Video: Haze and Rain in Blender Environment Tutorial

And so you don't have to know everything, but by practice and by experiencing and by observing movies or other creators, and that way you can really get better, but definitely you've got to practice. The tutorial is pretty much over, but I'm still going to fix a few things, so if you want to hang out with me, feel free, and talk to you in a few minutes.
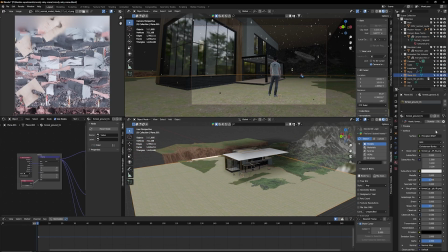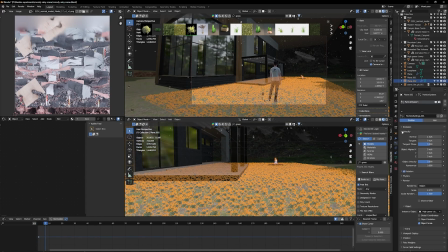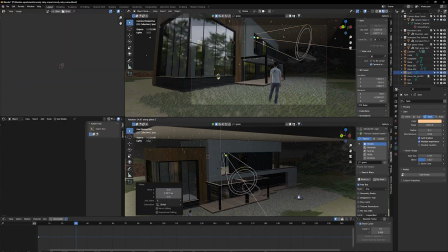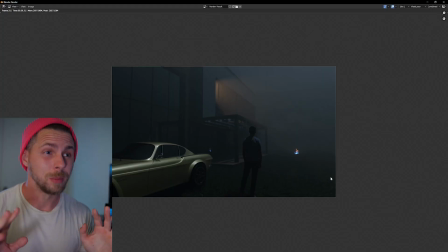1021s
Okay, I'm done now, promise. So there's a few things I added. Most obviously I added this car here just to have a little more extra detail. The more interesting part is I added grass.
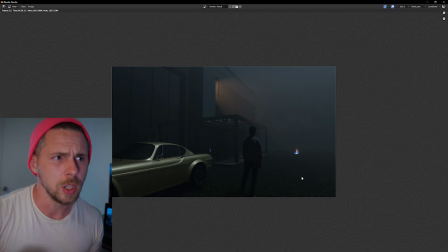1036s
So I complained about the, you know, shiny texture before, and now I fixed it by adding, I made like another plane, I made it another particle emitter.
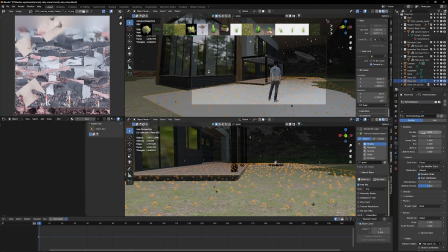1046s
I had one grass model and, you know, I emitted all kinds of grass all over the floor here, all over the ground.
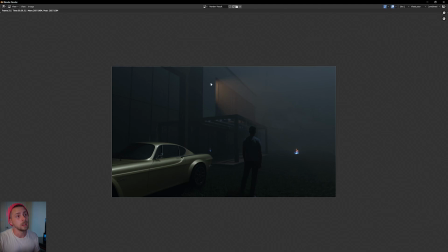1055s
So now that's there. I also added another volumetric light, or it's just a spotlight. I had to remove this window here so it actually can shine out just for a little more color contrast and more, you know, storytelling. Maybe his wife kicked him out or something. He cheated again, you know, men. And yeah, and that's pretty much it.
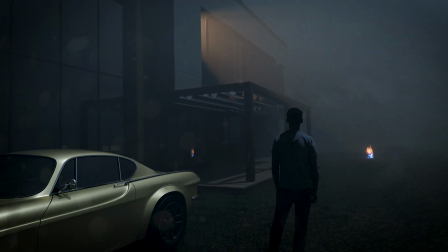So I hope that was helpful. If you have any questions, please let me know in the comments below. And make sure to like the video, subscribe, and see you in the next video.